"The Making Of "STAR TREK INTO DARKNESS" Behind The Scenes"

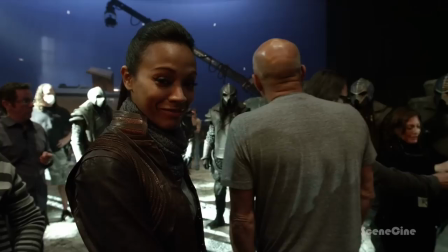(16:56)
JJ. Hi, JJ. It's like the Sports Illustrated for Klingons.
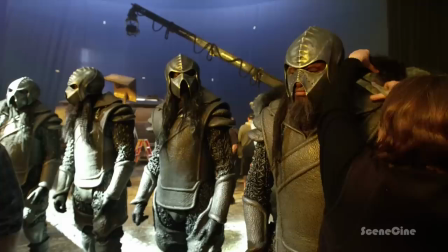(17:02)
He looks so handsome. I don't know. If I was Spock, I'd be nervous. The costume was created, many of them, and were shot for the first film, but the scene was cut out.
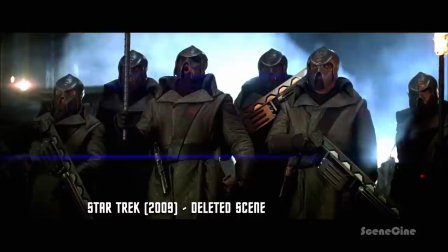(17:18)
Because of time, and frankly, it felt a little bit off point. And so even though I loved the costumes Michael Kaplan designed, we cut the sequence.
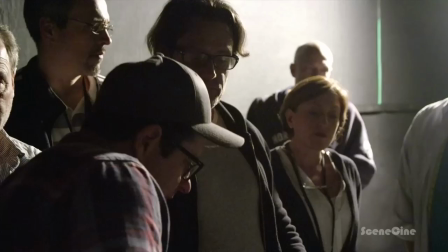(17:28)
I was quite disappointed, as was JJ, because it was one of his favorite costumes.
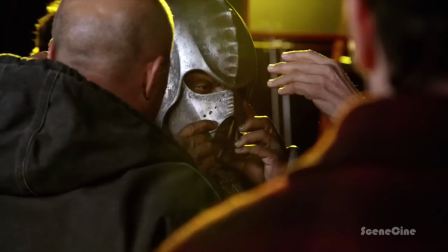(17:33)
He said, don't worry, they'll work in the next film. We never saw them without their helmets on.
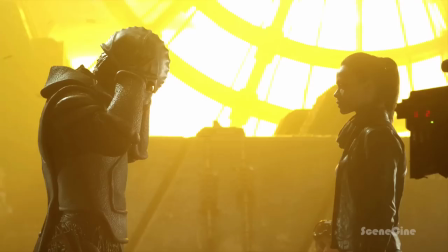(17:37)
And so in this movie, we had to figure out what do they look like when the helmets come off, which we definitely wanted to do.
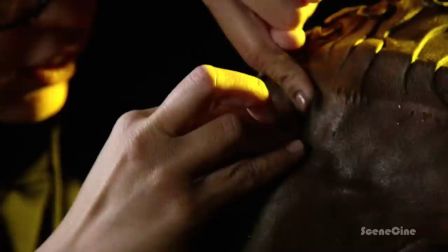(17:42)
And so David Anderson and Neville Page, working together, came up with a great design and a great makeup.
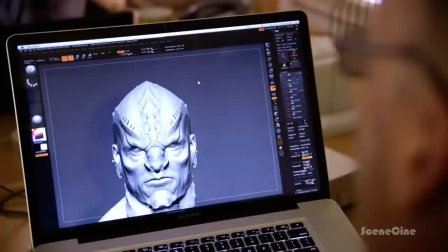(17:48)
It's really what defines the Klingons, kind of their forehead and their hair.
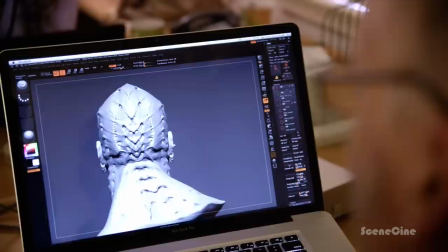(17:52)
So in looking at the forehead, I thought it'd be interesting if that forehead ridge shape continues all the way around the back of the head.
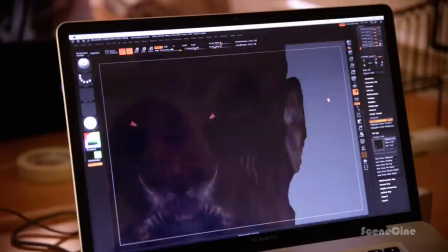(18:00)
The piercings, the idea behind that is kind of like marking the side of your World War II bomber with victories.
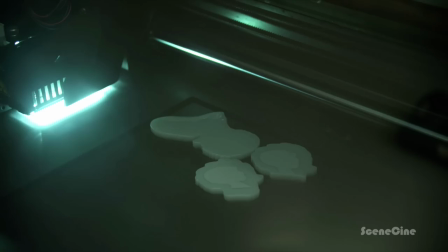(18:08)
They mark their bodies with victories, either with piercings or scarification.
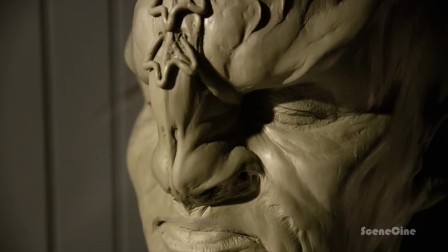(18:13)
We then will print out three-dimensional models as reference models that I will give to the makeup department.
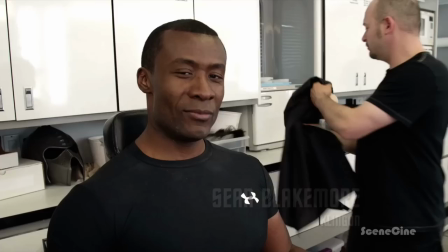(18:20)
And the makeup department will then interpret those on top of our selected actors. Good morning, afternoon, what's up?
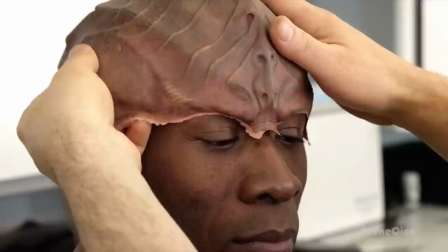(18:27)
We're about to make a transformation. Yeah, this makeup is a long one. This one actually takes about 4.5 hours.
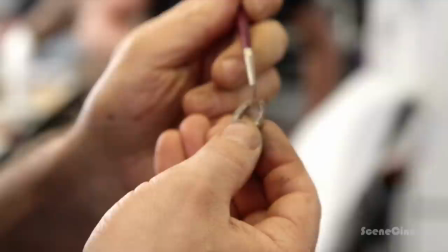(18:33)
Yeah, it's one of those old professions. Prosthetic makeup where actors suffer for their art.
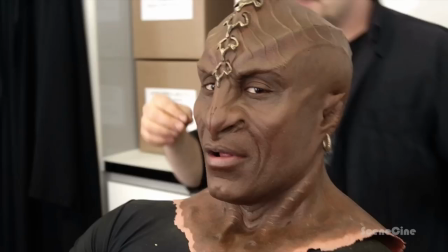(18:40)
Yes. And it gets hot. The jewelry is the last touch here.
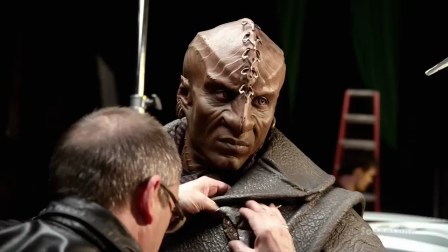(18:46)
Now I am officially blinged out.
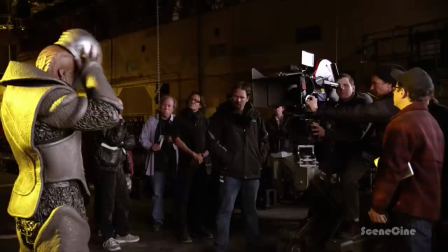(18:50)
You know, it sort of honors what has come before, but like in the many different series, they were all very different.
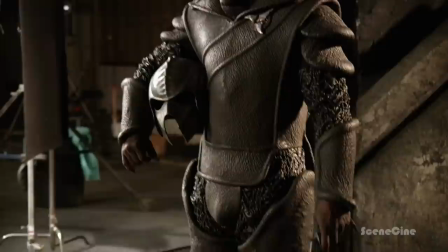(18:57)
We followed suit. And so, you know, the look that you see in the movie, I think, is a pretty cool, intimidating look, and you know, they need to withstand the scrutiny of IMAX, so the makeup had to be great and the application had to be great. So I think David really did an amazing job there.
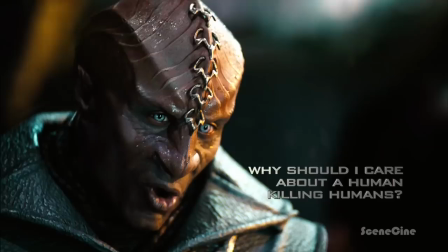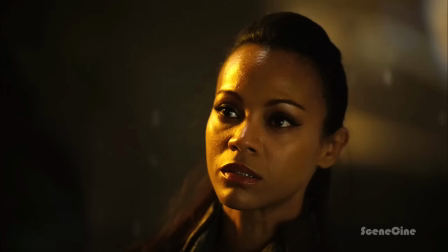(19:17) Toch he kumapu tashtisach. Pok mo bak bekaba.
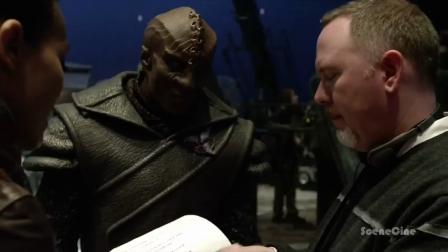(19:28)
Guys, pretty great. Okay, so if that's the mark for that. You gotta get mech, mech.
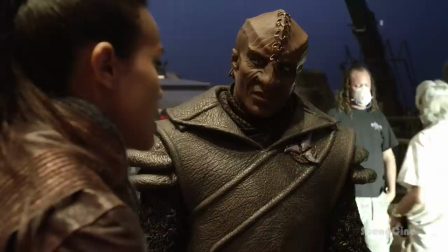(19:33)
Yach, mech, mech. Mech, mech, mech. Rach, veshamech. Edge, dodge me, wedge, betrak, kamech. Not there, because poop. Right, perfect. There's an argument about sort of which is the true Klingon language. It's been featured in the Star Trek franchise in varying forms of correctness. I let that fight be fought without me. I actually made up Klingon for all the Star Trek films, so I guess I'm the go-to guy. So I guess no one can complain if this doesn't sound right to them.
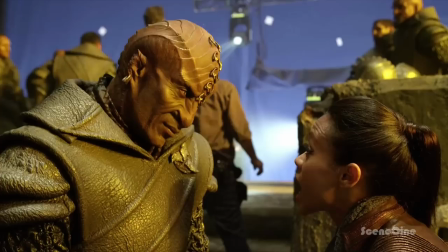(20:05)
Oh, they can complain. They'll definitely be able to complain, and I'll have to explain to them why it's right anyway.
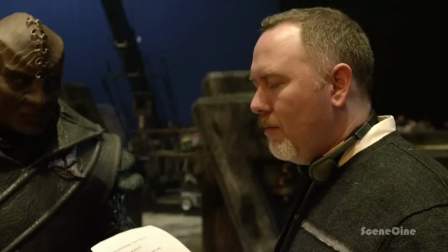(20:10)
She's learning the lines incredibly well. She's a very, very quick learner. She's pronouncing them right. It's like zip, zip, zip. You know, I'm impressed.
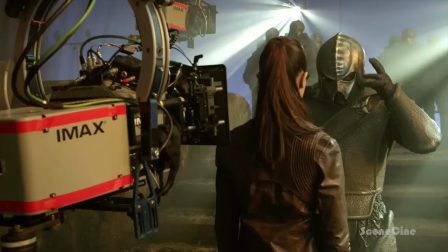(20:20)
That's where I want. Wait, marks, please. We go. Okay. Grab her face, please, sir. It's always scary at first, but you're so curious to get into it and to really know what every word means, and that way you get the intonation right. And then once, you know, your costumes are on and you've rehearsed it, then it's like you put in all the passion, and it just sounds really exciting. Zoe, who did such an amazing job with, you know, all the Na'vi stuff in Avatar, once again proved that she's really good at learning alien languages.
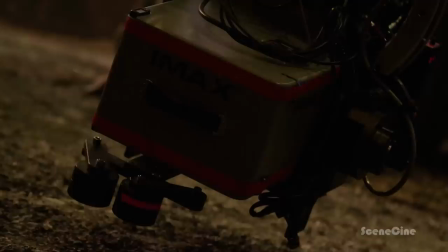(20:52)
But now I must go shoot something else, so join me, shall you? Rolling!
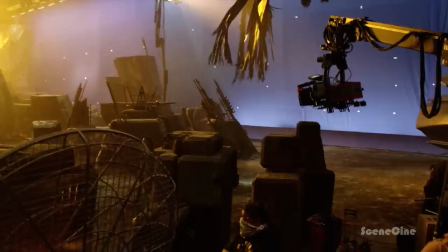(20:57)
Energy, energy! Set, camera, action!